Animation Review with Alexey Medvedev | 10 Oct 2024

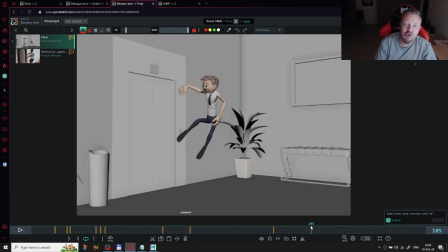It works the same way, like we shouldn't use the emotions during the movement. So you need to change the emotion first, and after that move the character. Or you should move the character,
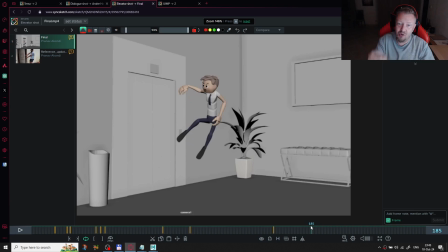and after that change the emotion to show the audience clear what we are doing here. So I think in this way he should fly
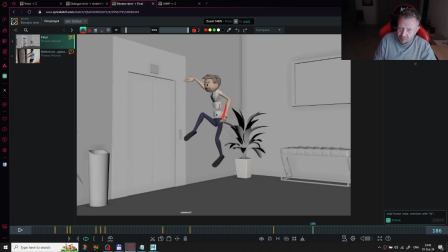to this pose, I think, more even forward, and start, you know, only start turn the head,
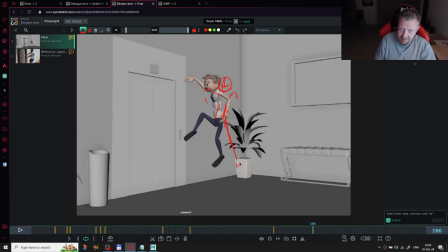and his leg here, and after that, right before the landing, so it also, you know, it also add some texture to the movement.
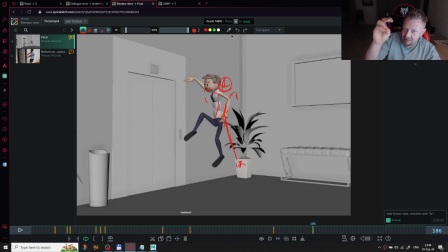Right now you have this amazing timing here, so everything works okay. This holding in upper point, but it would add some texture to the movement,
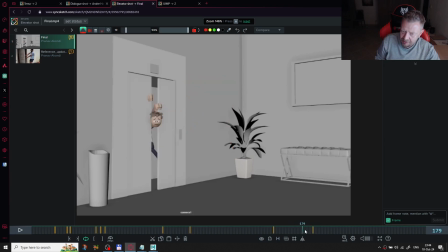because right now he's just turning and landing. But if he jump, and after that during the land move some, so it's like in the first part he will move
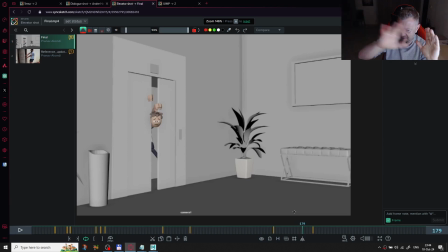slowly and almost not having the changes, but during the landing he will twist around, and I think you should try to experiment with this kind of stuff, but I'm sure that it should work better.
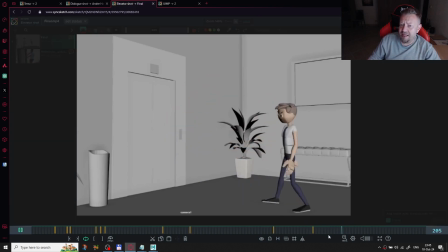And also after landing, I think he moves a lot. I think he should land and just do one step backward and
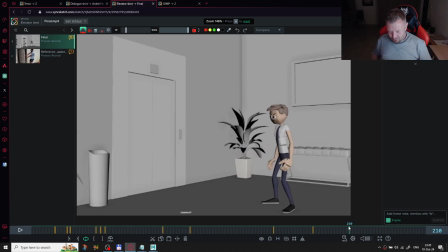stop, and maybe he should have some heavy breath in this situation, but not walk around so much, and that would it should add more
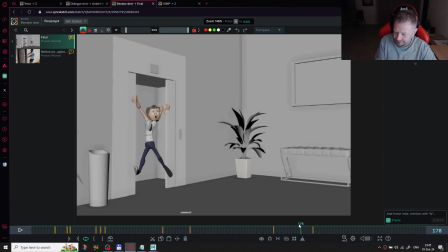clear and simple perception of this action. So he landed, maybe do some couple of the breathing, and after that goes to the anticipation and go to the
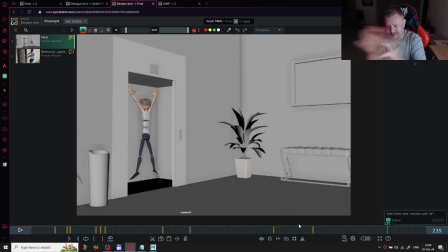elevator, because now a lot of movement here after landing, a lot of movement in his start.
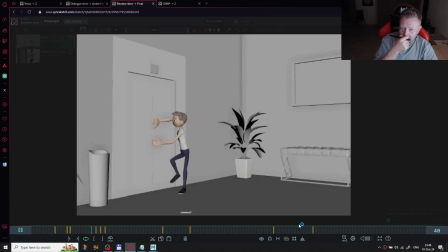Run forward. Okay, and then this, let me check this.
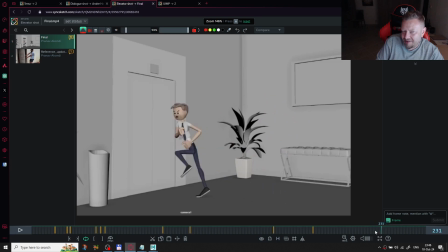I don't know why he is looking in the camera here. You know what, the very, I'm watching you.
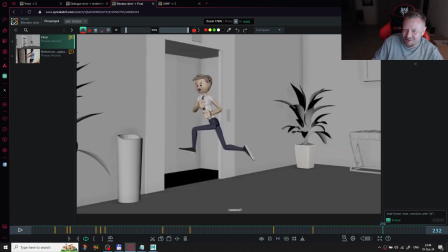Like like saying to the audience, I'm watching you. What are you doing here?
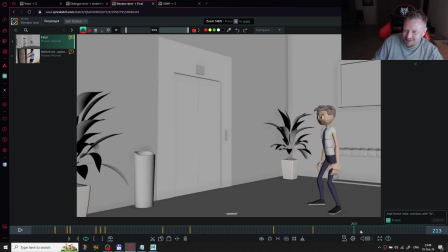Yeah, I'm trying to escape. I think everything should work directly to the point which he is trying to get here. Not just
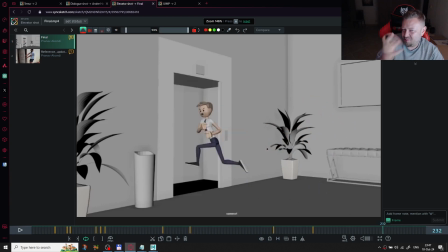just turn him this way.